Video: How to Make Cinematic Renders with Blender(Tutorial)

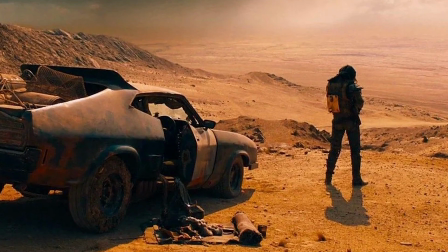But then you have Mad Max himself on the right side where it's empty and he's looking over the desert.
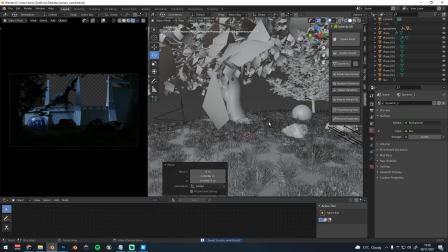I feel like just displayed very well.
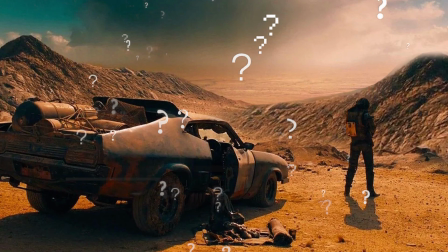For that scene, for example, if you do switch it up and have him like looking to it pretty much towards the mountain or kind of blending in,
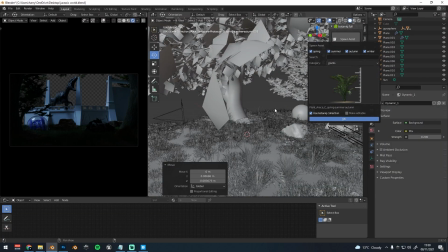you can't really see what he's doing or where the main focus is going to be. So if him being on that right side looking down at the desert just makes a lot of sense.
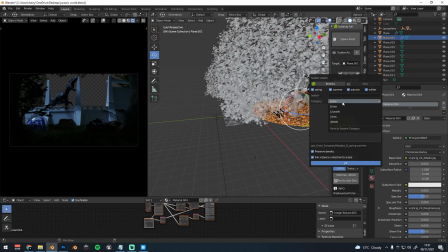Now, our next topic is going to be the lighting. I feel like lighting is probably my favorite thing to do, and probably one of the most important, because you can have a scene that is really, really good, like a city scene, and the lighting can be pretty terrible and it just won't come across the same.
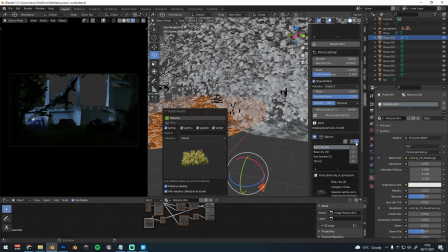Obviously for myself, I'm not a perfect like at modeling lighting or anything like that to create the best piece,
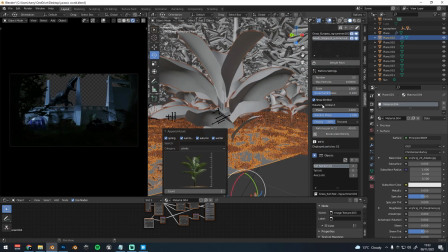but from what I've learned, I feel like lighting is the one that makes the biggest difference. So if you have a landscape,
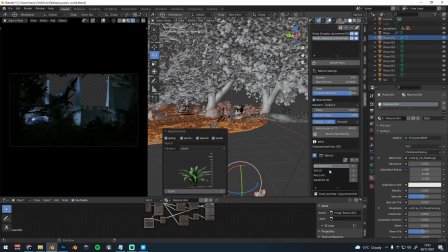for example, then obviously you're going to maybe have a load of trees everywhere, and then the light's going to come through.
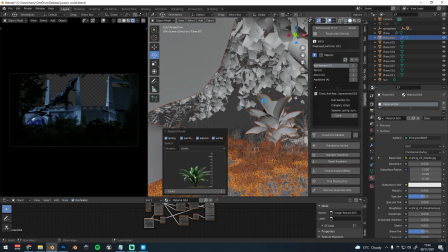And obviously with those trees, you're going to have like maybe a bit of mist, and you're going to have God rays or as well light rays coming through the trees.
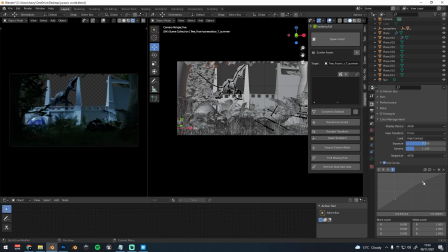Just little bits like that to make it more detailed and where it's coming from, where the shadow is casting. If you want the shadow to be in the foreground, like in the speed art in the background here,
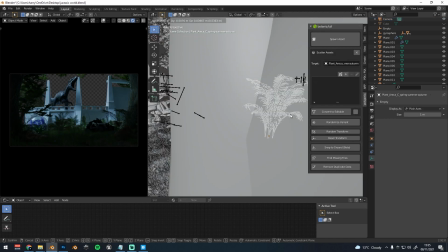you see that I have the foreground a bit darker and the main focus of light is coming from the front.
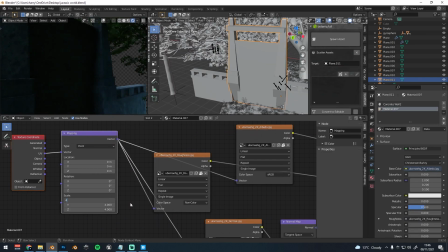Now it makes a big difference if your scene is going to be indoors or outdoors.
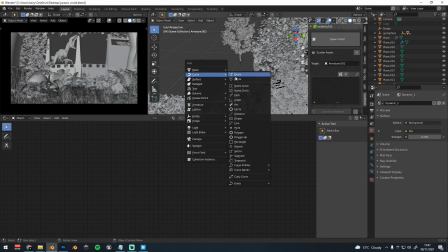For example, the indoor scene, you might have windows or doors that could be casting light through, or maybe even through the floorboards or something like that.
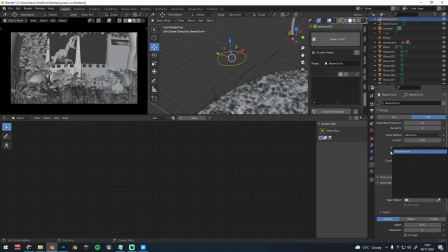Just little ideas to point out there. So I find for lighting is to spend quite a long time on this and obviously try many different things from different angles.
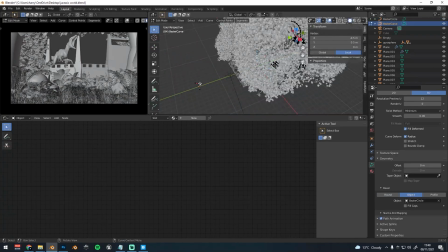Maybe even change the colors like we talked about a minute ago to see what actually works best. Maybe that blue might even look better if it is something else.
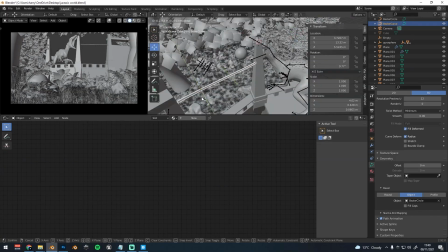Now what we're going to talk about is going to be the depth of field. I feel like this is very important.
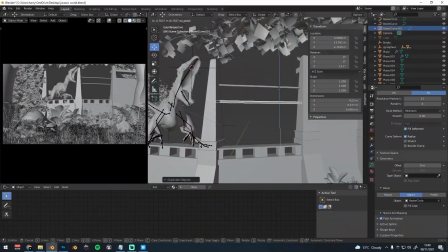Obviously you have a character really close to the screen, and you probably want the background to be blurred.
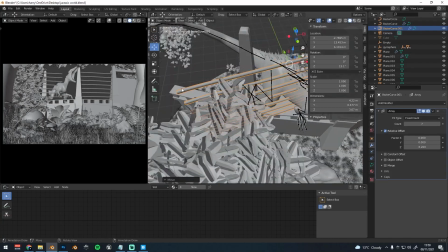So obviously the main focus is going to be that character. A good example is this Overwatch one, and you can see that she's looking up.
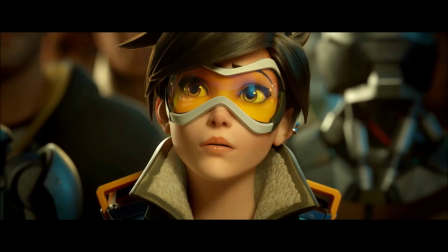Obviously a very dramatic scene there, and you can tell that the main focus is her and the background around her is obviously more blurred.
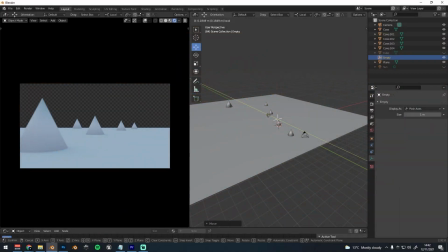Now how I do this in Blender to make my focus point, what I do all the time is add an empty, and then when you do that you go onto your camera, you click on it, and then you see depth of field. You tick the box, and then you have the eyedropper tool and you click on the empty, and wherever that empty is going to be, that is where the focus point is.
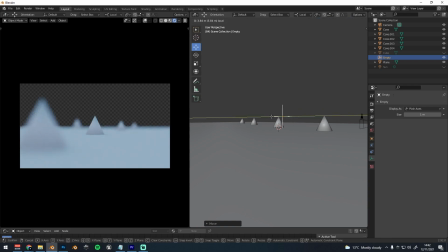So if it's really close to the camera, most likely the background is going to be blurred, but if it's further away, then the foreground is going to be blurred.
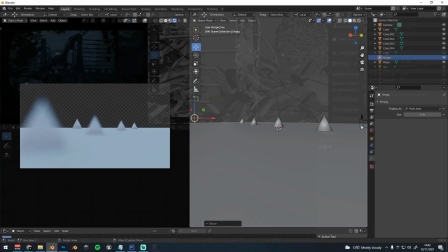So I hope this video has helped you out, not so much a tutorial but little tips and hints to help you make your cinematic scenes.
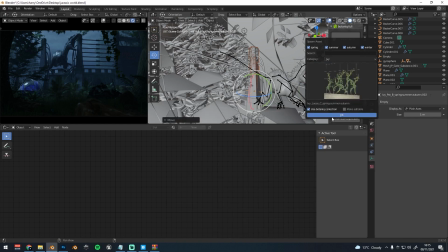So if this did help you out at all, please drop a like and also subscribe to the channel. I'd really appreciate that.
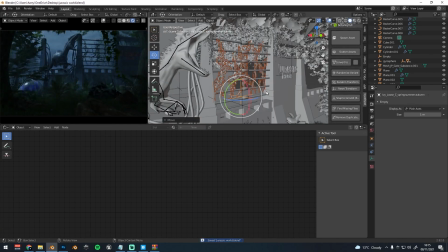So I'm going to be uploading more tutorials here.
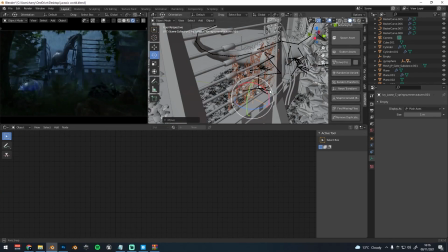I know I say that every time, but my goal is to do maybe 1 or 2 videos every week of like tutorials, little things here and there to do with creating art.
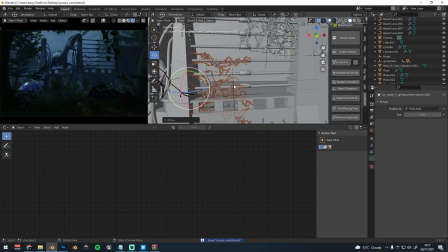Of course myself, I'm no professional artist at Blender or anything like that.
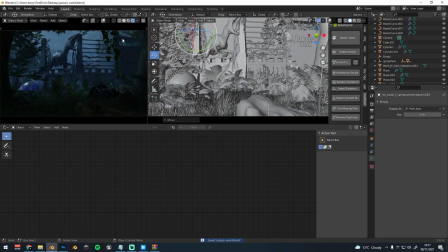I kind of just like to do tutorials like this because I know it helps some people out and pretty much just give away things I know already.
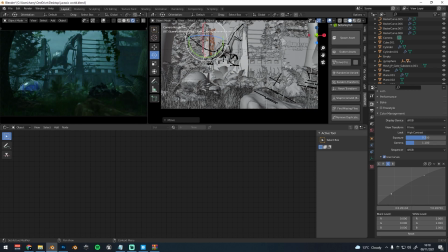So I hope you guys enjoyed. Make sure you drop a like and subscribe to the channel, and I'll see you in the next video.